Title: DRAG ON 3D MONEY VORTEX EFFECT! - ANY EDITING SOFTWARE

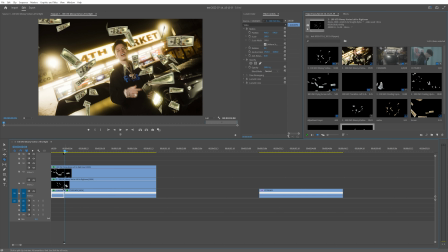246s
And then to make that super simple, instead of actually keyframing, I'm just gonna cut all 3 clips right on that 300 here. On all the clips that I split on the right-hand side, I'm going to go back and go to speed duration, change them all back to 100, just the normal speed at which the clip's playing.
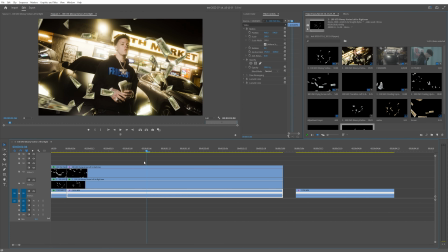259s
And then I wanna find some spot to do some slow motion. I think it's a good spot when it gets closer to Mosey here.
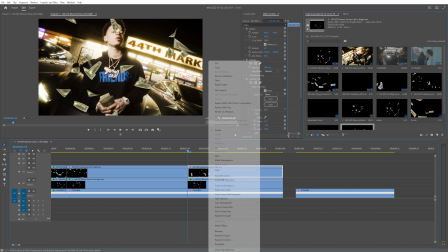265s
So like right around here, I'm gonna split all the clips again. And then on the right-hand side, I'm gonna change the speed and duration to 50 on each of these.
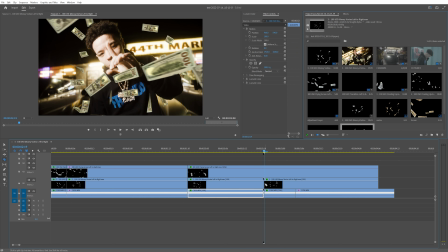272s
I'm just gonna have it play until right about here when he puts his hand up, and then I'm gonna split these again and then change the speed and duration to 200 again.
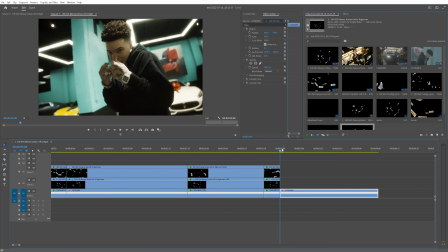280s
And I only want that to last 5 frames, so I'm gonna shorten everything here as a good way to transition out. And then when you play that, that, you can see now it's looking a lot better already. And there's like 2 or 3 more things that I'm gonna do to sauce this up even more. The first thing I'm gonna do is nest the 2 overlay sequences and then change the position and scale just to give it a little bit more of a real feel and have them feel like they're moving around.
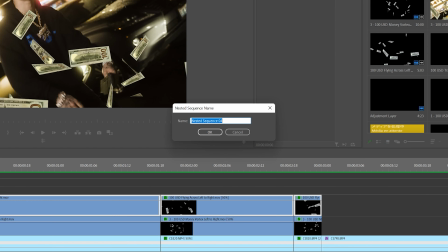299s
So let's go ahead and do the across one first. So we can just name this money across.
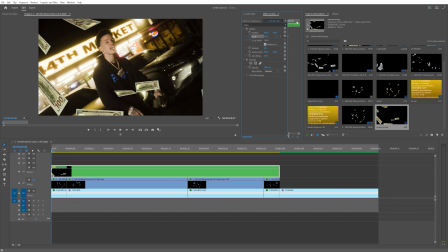303s
And for this one, there's not really much I want to do to this one other than maybe scale it in over the course of time, just so it feels like it's getting closer to the camera.
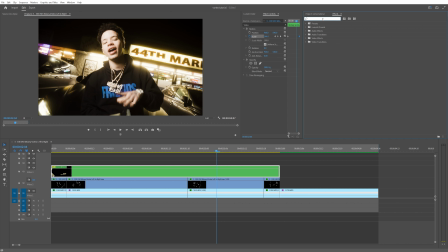310s
I'm going to go from like 1 to 300. And then I'm also going to add some Gaussian blur on here, just to add a little bit of depth between the vortex and the money flying across itself.
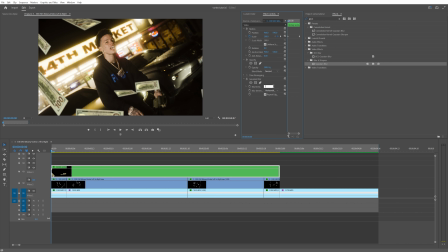318s
And I'm going to keyframe that Gaussian blur from like 7 to like 15 or 14 or something like that.
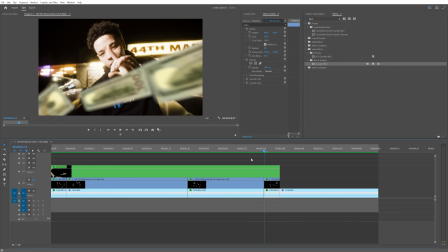323s
And you can see how when it gets closer to the camera, it's getting a little bit more blurry over time. That just adds a little bit of depth and actually makes it look a lot more realistic.
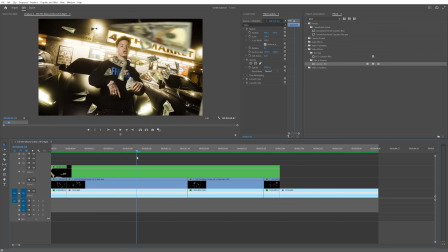331s
And when we add that vortex in, there's going to be a little bit more depth and it's just going to make it look a lot better. Now what I'm going to do is actually turn off that money across layer.
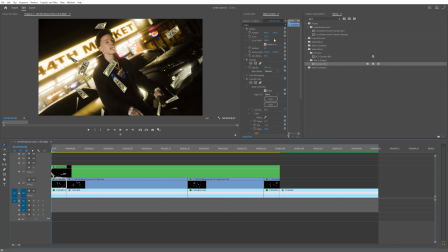338s
Now before we go ahead and nest the vortex, if you did scale it up just for the simple version, I'm going to go ahead and bring this back down to 100. That way all the money is actually in frame and not cut off. That way when we nest it, there's not going to be an issue. So I'm just going to go ahead and reset the scale of all 4 of these clips, then go ahead and nest it and name this vortex.
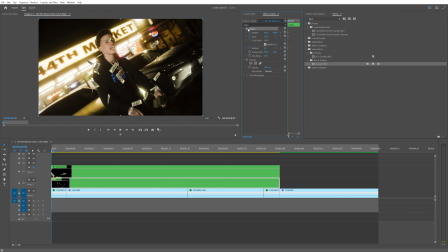355s
Now on the nested layer, let's keyframe the position, scale, and rotation. And then if you click motion up here, you can actually just click and drag the nested sequence. It's a little bit easier. We can rotate it here like that. I always find it looks a little bit more realistic when you actually just have the vortex kind of wrap around them with a little bit of room on the right and left hand side.
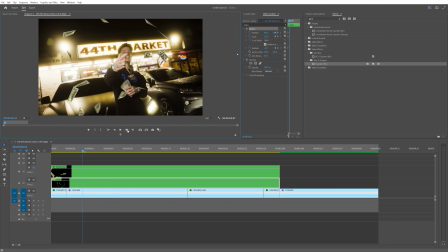372s
So for us, 153 looks good. And then I'm just going to go 10 frames at a time. So if you hold shift and then the right arrow on the sequence here, that should be enough.
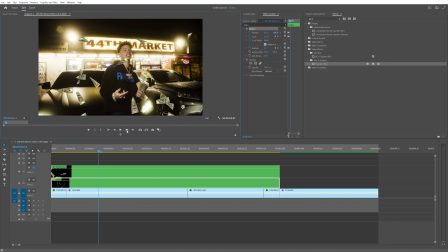380s
Let's go ahead and maybe change the rotation. And then again, 10 frames at a time. I'm just going to do this every 10 frames.
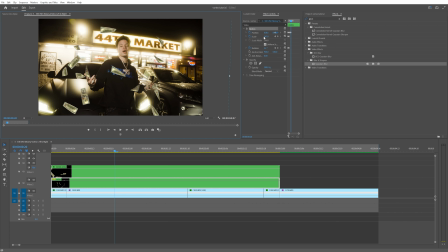385s
So change that. Keep in mind when you do change the position, if you don't change the scale or rotation, just go ahead here and click these keyframes. That way you lock in the position of those keyframes if you don't change anything. So again, 10 frames.
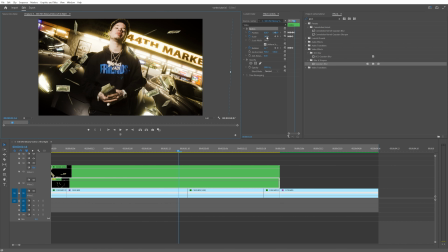396s
And now since Mosey's getting a little closer to the camera, we're going to have to scale up the money just a bit as well. I'm just going to try to proportionally do it with Mosey coming closer. Again, a lot of this is going to be hidden with the money across and just the motion of the clip in itself.
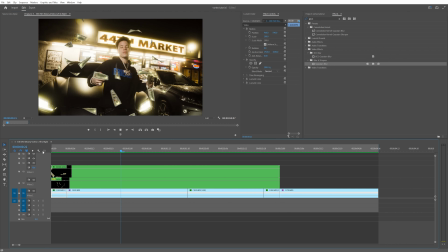410s
But if you want to make it look super realistic, this is the best way to do it. Now, when we play that, even without the money going across, it looks a lot better and it looks like it's tracked on there.
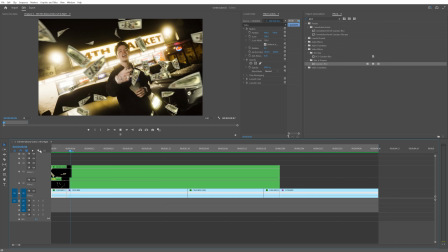418s
So then when we actually go ahead and add the money across going back in, it looks super realistic.
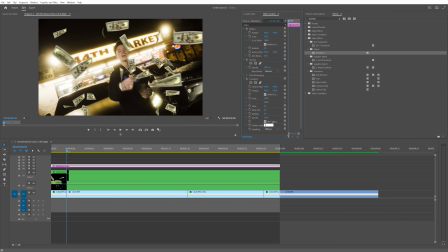423s
Then on top of all the layers, I'm just going to add an adjustment layer with transform on there and make sure to change the shutter angle to like 180 and then uncheck use composition settings.
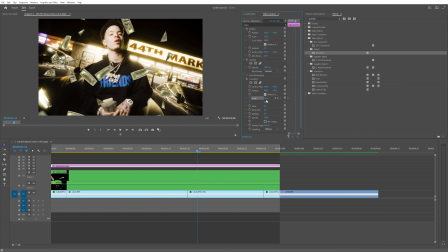431s
I just find it really nice. Just scale in just a little bit, maybe only to like 115 or something all the way at the end. That way it's zooming in not only on the video layer, but the vortex and the money coming across. So it's just going to make it seem a lot more whole and everything's like zooming in together.
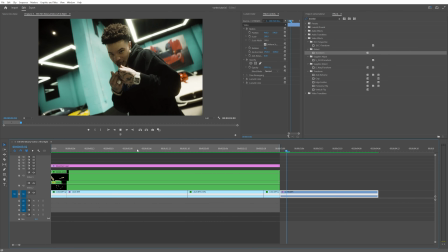445s
And just like that, that's pretty much the whole entire effect for this clip. Now what we want to do is actually transition into this next clip here. I'm gonna have some money like floating up, kind of look like it's like reverse falling out of the sky. And to do that, I'm gonna go to the transition folder. Again, make sure you use the same one. So if your money is rotating left to right, be sure to use the left to right transition.
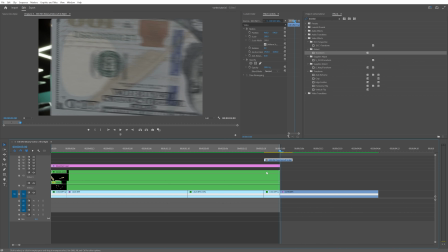463s
I'm gonna bring that in here. I'm gonna make sure to scale that to frame size. And then I'm also going to go make sure to copy that lumetri color.
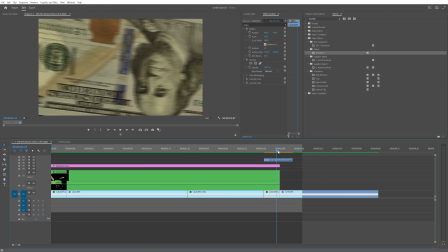471s
And all you have to do is line it up so the money takes over the full entire screen on the cut.
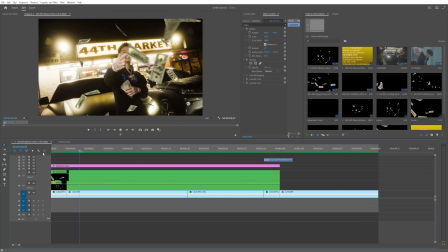475s
And I put that over the adjustment layer. That way it doesn't affect the scale or anything. And then when we play that all together, you got a nice transition to that next clip. Now let's go ahead and make the money look like it's floating up, kind of like reverse falling out of the sky. I think it's a super hard effect.
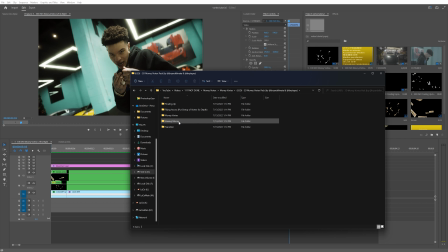488s
Again, going back to that money vortex pack, we have floating up and raining money. So floating up's going up, obviously raining money is going down. I want to use floating up.
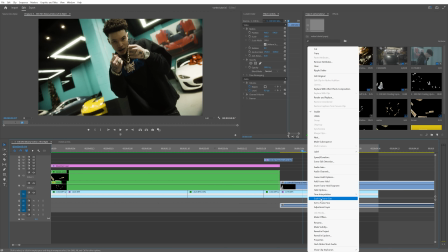496s
Let's go ahead and use number 1. I'm going to drag that into the clip here. And with this one, if you do scale it to frame size, the bills are going to be a little bit smaller, but actually in this clip, I'm not going to scale it to frame size. I just want it to be like bigger bills. I want it to feel a lot more like in front of the camera, like really close to the camera.
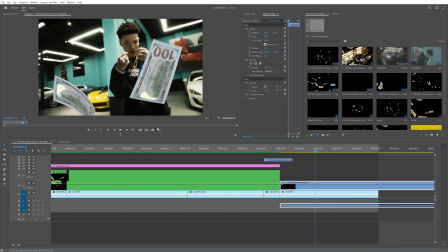510s
So we got something like this. Obviously we need to paste the lumetri color on here. I do want to have it speed ramp in here.
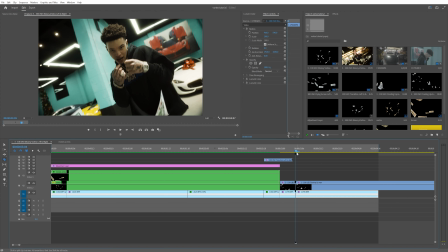516s
So we can have the clip play at 100 at this point. And then I want it to like slow down when Mosey puts up his hands like this.
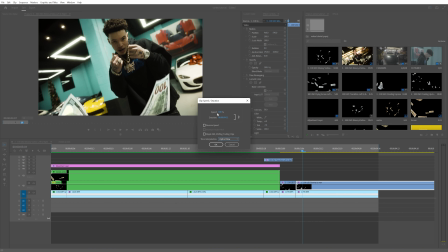522s
Then let's go again, speed and duration. Make sure to change that to optical flow. And we can put that to something like 40 and then do the same for the money.
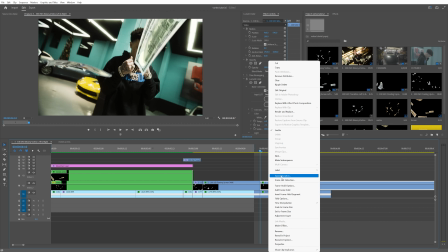529s
A good way to transition out of the clip is just to have it speed back up. So let's go ahead and do that 100, just working on the flow of the overall edit.
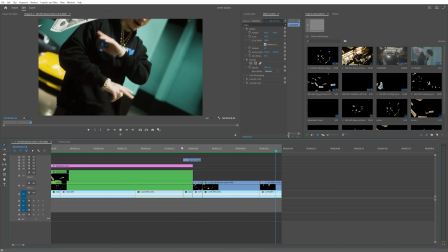536s
And then when we play that, you can see plays fast, slow-mo, and then cuts back to quick again.
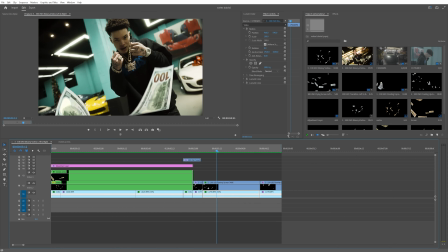540s
And I want this money to feel a little bit more in front.
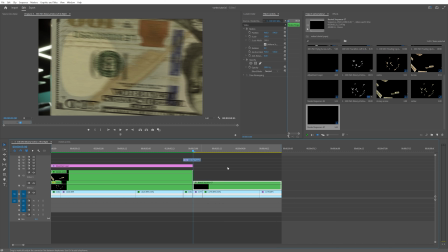543s
So again, just highlighting these clips, going to nesting them, and then I'm going to keyframe the scale it up just a bit, maybe 140.
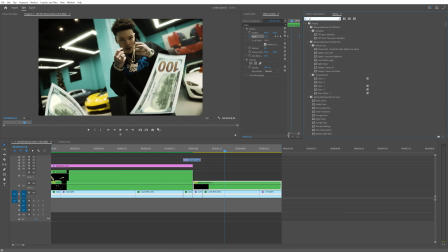551s
And then I'm also going to just add a little bit of Gaussian blur to add that depth because it's like really close to the camera.
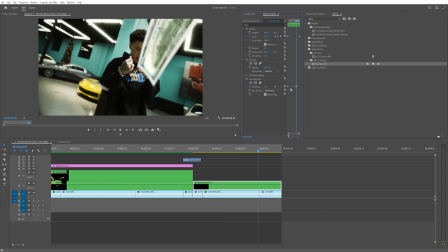556s
We could start that at like an 8 or something, and then again, end it closer to 15. And then I'm going to copy and paste this adjustment layer and have it end right here. Maybe something like 110 instead of 115. Again, just making the clip feel whole.
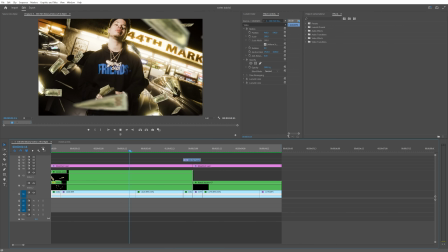569s
And then when we play that all together, we have something that looks like this. Now there is one last thing that I would just drag on to make it look a little bit better.
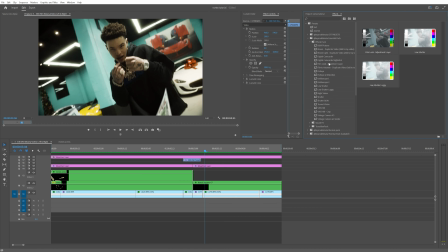578s
It's just an adjustment layer with a film look effect on top of it. I'm just gonna drag that on there and then render that out. And you can see what that does.
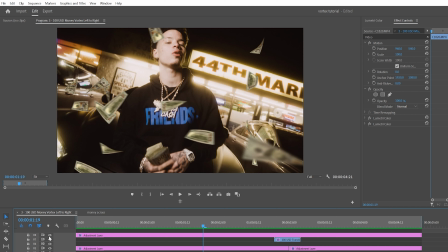585s
It kind of just like blends like the edges of the money and everything. I don't know. It just makes it look a little bit more like it's actually there.
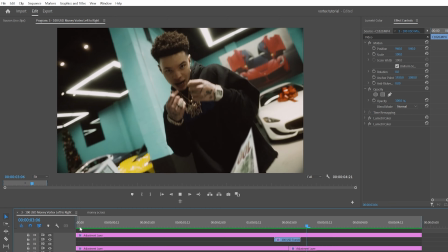590s
But just like that, we have a fully 3D money vortex effect with some floating money there.
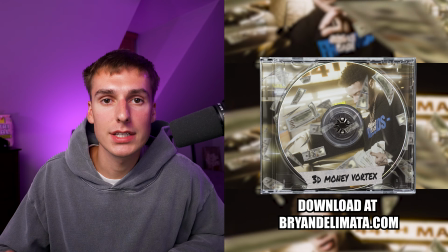595s
Like I said at the beginning of the video, if you use code Vortex at checkout for the first 48 hours, it's gonna get you $10 off.
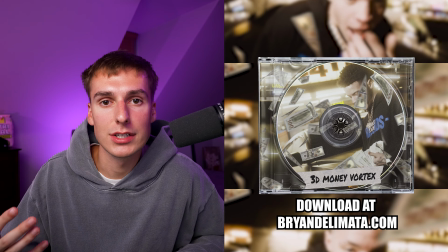600s
And then anytime after that 48 hours, it's gonna get you $5 off. Tapes is a really dope director and editor and now tutorial maker. So I'll have all his stuff linked down below as well as the pack. Definitely let me know if you guys wanna see like a collab video with Tapes, maybe a tutorial collab or maybe even a music video collab. Let me know in the comments. We could probably make that happen. That's pretty much all I got for you guys in this one. Hope you guys did enjoy. Peace.